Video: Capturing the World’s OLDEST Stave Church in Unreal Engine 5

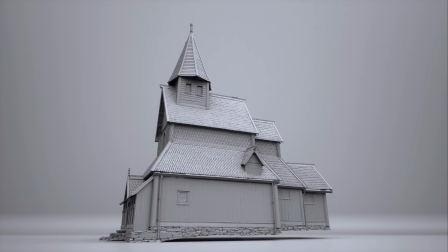Despite being in very unforgiving conditions, the scan turned out spectacularly well.
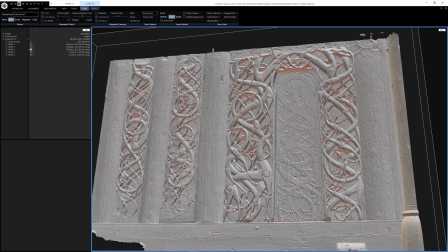I also generated a separate scan of the carvings on their own, those that were shot with cross-polarization for the close-up shot I had in mind.
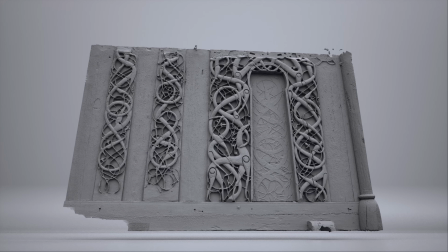So I got two separate models to work with. The process of generating the second mesh here was exactly the same.
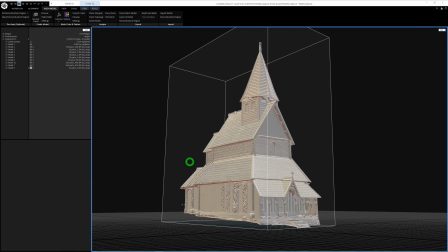Align the images and generate the mesh. With the models generated, we also get the textures for free by hitting the unwrap and texture button here.
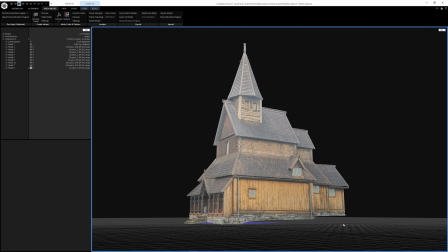And before you know it, you have a fully textured 3D model now ready for export.
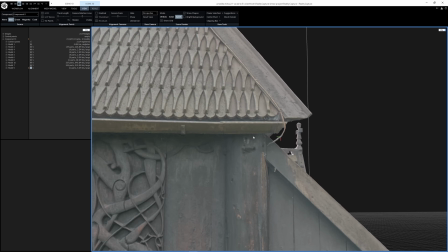It's crazy to me the Vikings even had electrical cables and fire extinguishers? Man, they were ahead of their time.
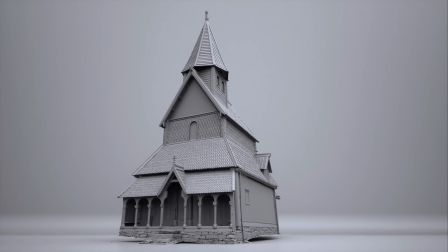Now, I often get asked in the comments why I don't just 3D model a church like this by hand in Maya or Blender or 3DS Max or whatever.
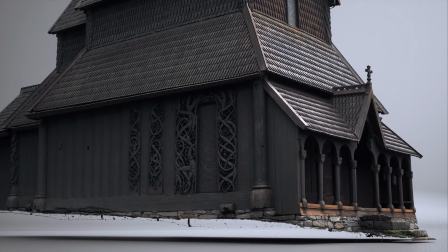Sure, you absolutely could do that, but it would take seasoned artists weeks of work to get the same level of detail,
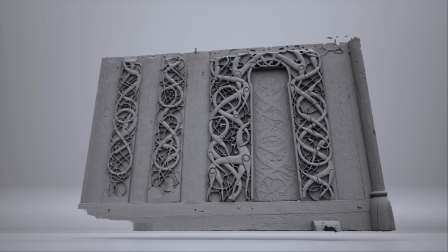the wear and tear that a thousand years of exposure to the elements brings.
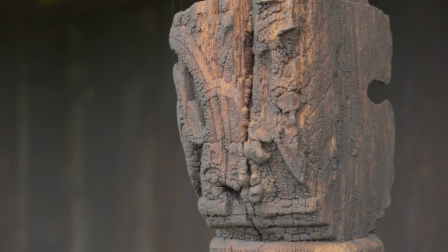But there's also a huge amount of satisfaction in capturing and immortalizing historic artifacts like this. Now, RealityCapture is completely free to use,
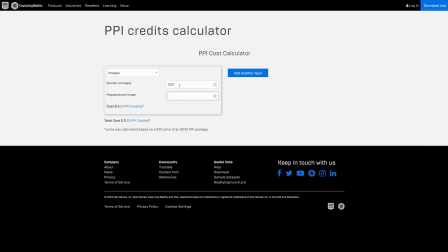but you recharge per megapixel only for the models you want to export using their PPI credit system.
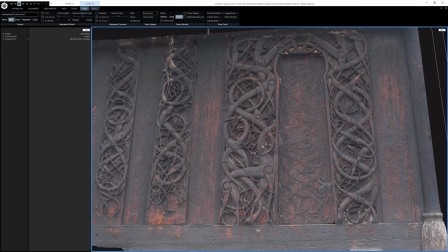The high resolution scan of the carvings, for example, would cost about $4 to export. But for the next two weeks, though, you can get 50% off your purchase of 3,500 PPI credits by using the code William50 at checkout.
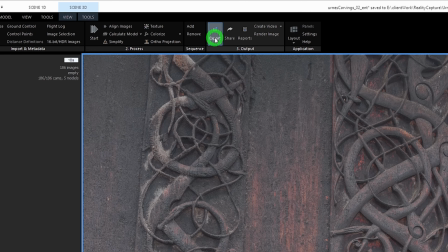Now we can export the model and the textures out of RealityCapture and bring them into Unreal Engine 5,
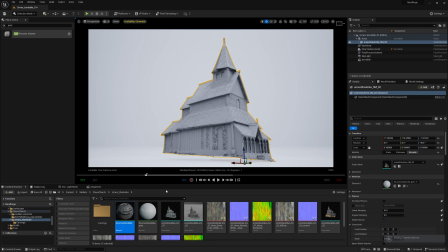set up the material by bringing in the textures, and we're ready to get started.
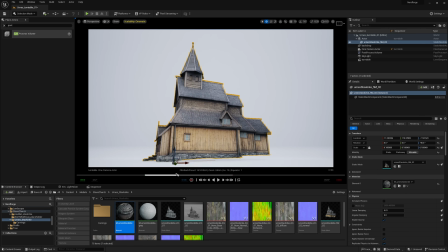As always, the first part of starting any environment in Unreal Engine is reference and blocking out the shot. Really placing the foundations and building blocks and establishing the composition.
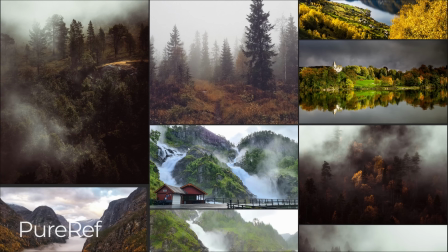I love using PureRef to build a collection of images that capture the mood I'm going for. It's really important to not just make things based on memory alone, use reference. It will help you.
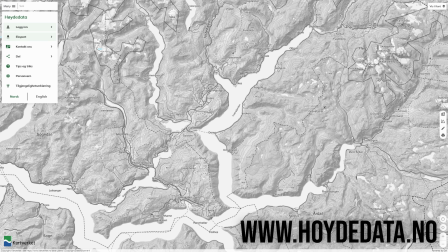Now I knew I would need some mountains for the shot as well. So I managed to get a hold of some height map data from the Norwegian cartography website and
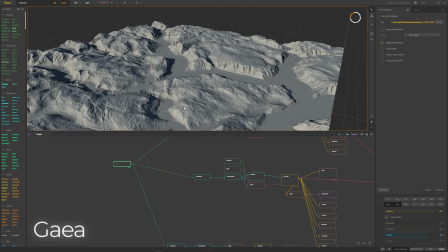use that data in a program called Gaia to generate some mountains that I could place in the scene.
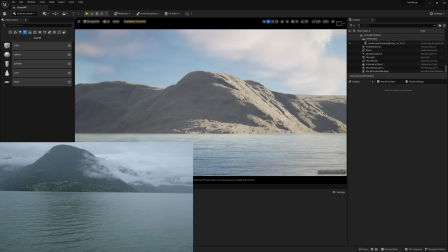They get some mountains that are actually from the area the church was scanned in. Now to be clear, I'm not trying to recreate the surrounding area one-to-one.
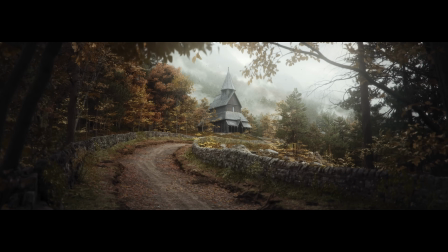I'm absolutely absolutely embellishing the shot in Unreal for the sake of making something pretty.
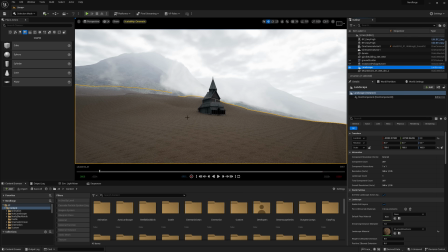But I still like the idea of having something based on the real place. I added another landscape in Unreal and sculpted that to shape the ground. You'll see very quickly, we already have something in place. And from there, it's all about populating the area with detail.
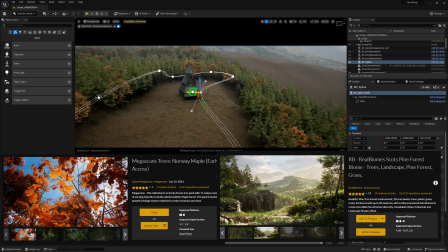Using Megascans trees, I was able to quickly make a forest using the new procedural tools in Unreal.
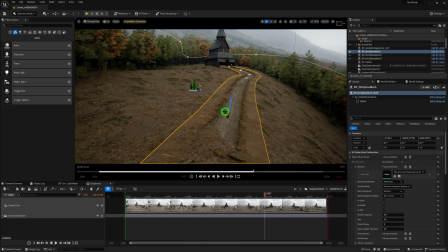But I wanted something to lead the eye up to the stave church.
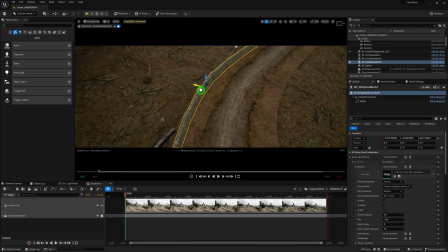So a path leading up to it felt like the right thing to do from there stone walls were added with the spline tool I felt it would add some nice detail It's pretty crazy how big of a difference adding some foliage ground cover makes if your scene feels empty Or if you think
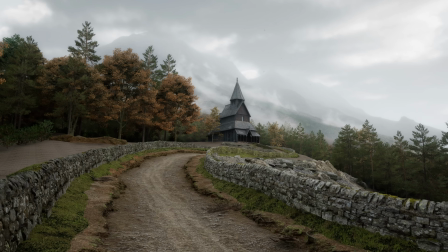something is missing just scatter some bushes and grass around and it won't take long for your shot To feel lush and full of life now about
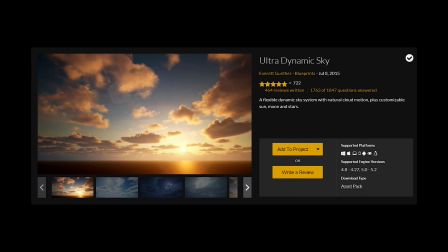the lighting I use a plug-in called ultra dynamic sky or UDS for short and when it comes to exterior lighting it makes the whole process very easy to ArtDirect. Because I'm going for an overcast day, lighting this shot could not be any easier.
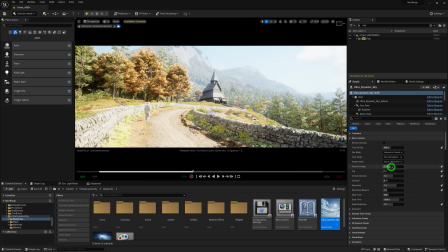There is one light source, the sky. So by cranking up the cloud cover setting, we can get some nice, soft, diffuse lighting.
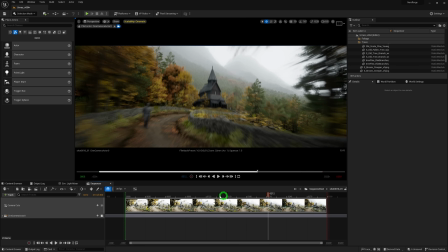When it comes to the general composition, framing, and overall feeling of the shot,
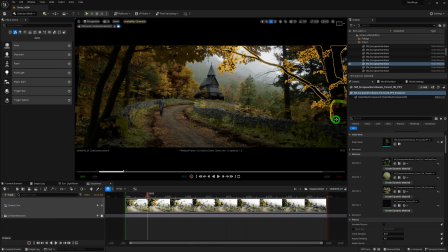it is so important to add foreground elements like you see here on the left and right.
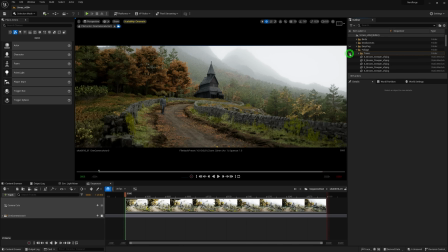Adding trees in such a way that it frames the shot as a kind of natural vignetting of sorts, this may seem insignificant,
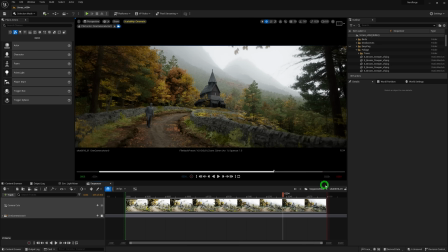but it is that kind of thing that makes a huge world of difference between a mediocre shot and a good one.